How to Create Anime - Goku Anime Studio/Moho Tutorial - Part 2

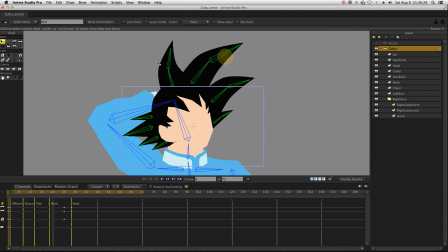Once it's done we will go back to the bone layer in order to reduce the influence of these bones. Now that the influence has been reduced we will test again the hair rigging and we can see that it looks pretty much better.
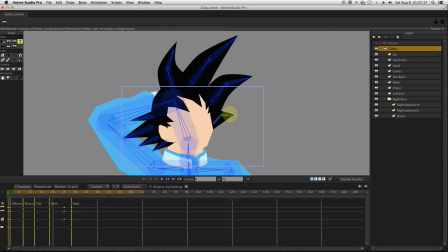Here we can see that manipulating that bone is not bending the strand.
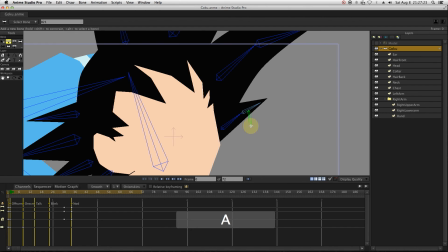This This is very normal, because the shape is very basic and is missing some points, allowing it to bend. Just adding one vector point will fix that. We can already do some refining on the hair bone's influence.
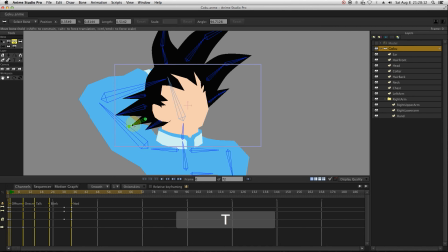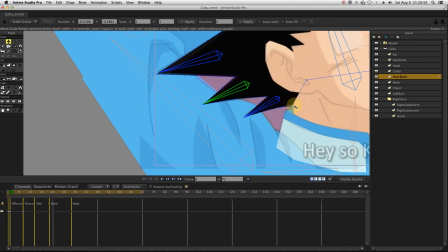To allow a softer hair bending, I will just add some vector points in each of the hair strands.
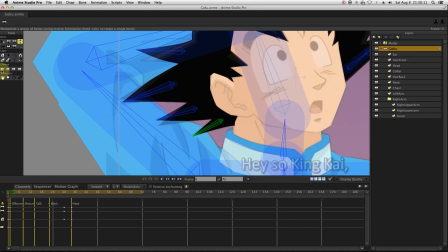So now, when I'm manipulating the bones, the hair strands are curving accordingly.
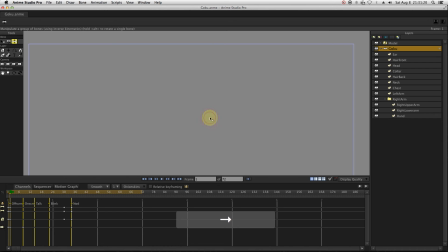Let's move on animating them. On our timeline, the hair movement will happen when Goku will nod his head.
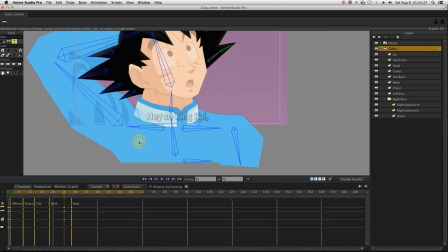This head movement, being pretty fast, it will induce a resilience effect to the hair.
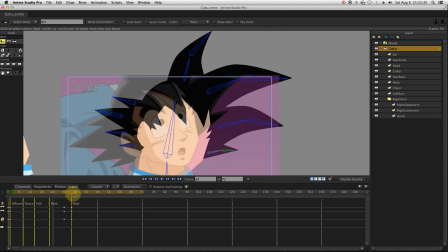You can set this up in the bone setting with the Bone Dynamics tool. but I personally prefer to do it manually. Let's go to the nod movement that we created. We will start by adding keyframes at the beginning and at the end of the hair movement animation.
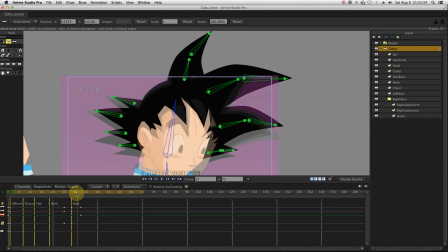To do that, select all the hair bones and copy paste the keyframe 0 into a keyframe located after the beginning of the head movement.
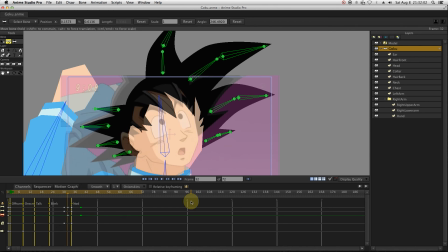Copy paste it again on the keyframe located after the end of the head movement. Since the hair movement is only a reaction to the head movement, this hair animation will occur after the head movement.
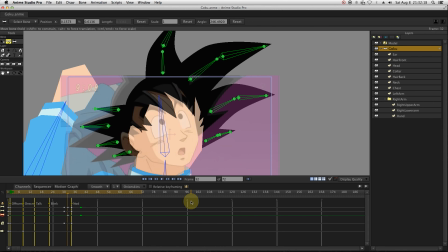And since the hair movement is supposed to be only a resilience effect, the hair have to come back in their original position when the character is not moving.
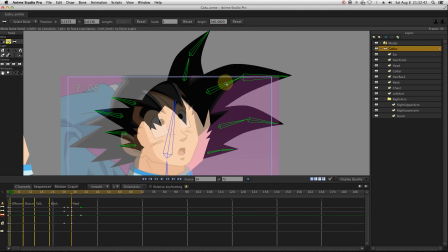Now we go between the new keyframes and start animating the hair. Whenever I'm animating hair, I'm applying a very weird and singular technique.
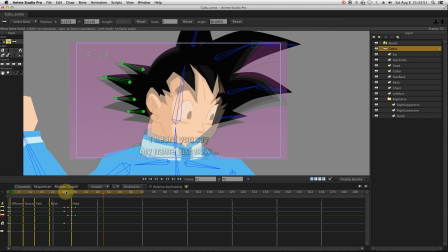I mimic the head movement with my own hand and see how the fingers are reacting.
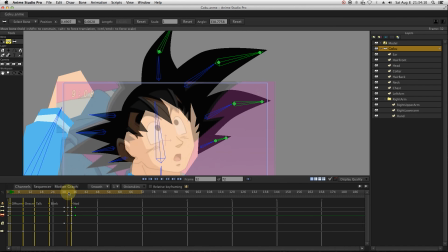Then I reproduce a similar movement to the bones that I'm animating.
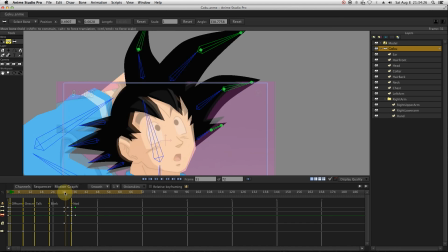But basically when the head goes down, the hair will slightly move up.
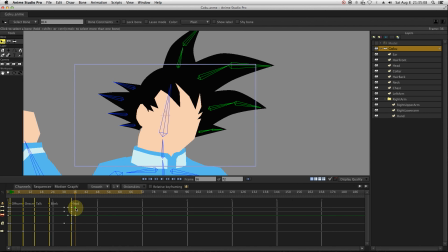Regarding the hair strands that have two bones influencing them, I recommend animating the base first as this part is only slightly moving.
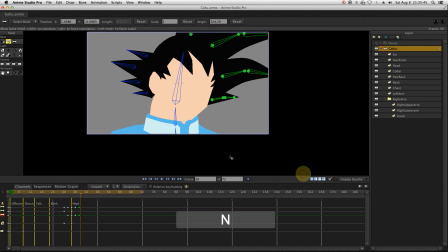The main movement will be on the tip which is physically less massive and has an ampliar movement.
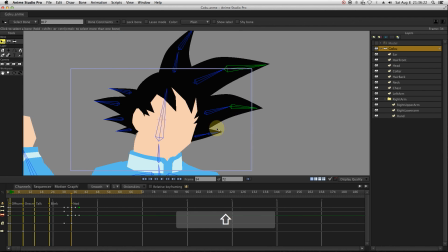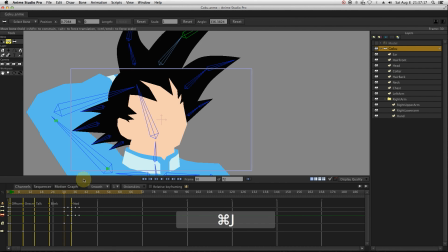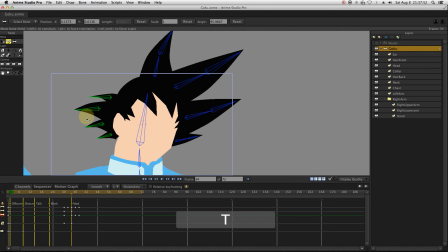Here you can see that the hair on the left side don't have a natural movement. To fix this we will just readjust the rotation.
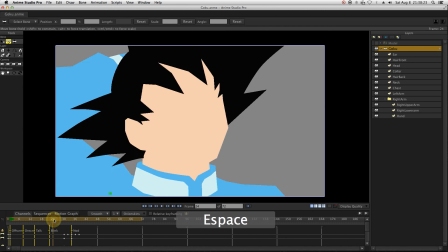Once we are done animating the hair we will just save the project.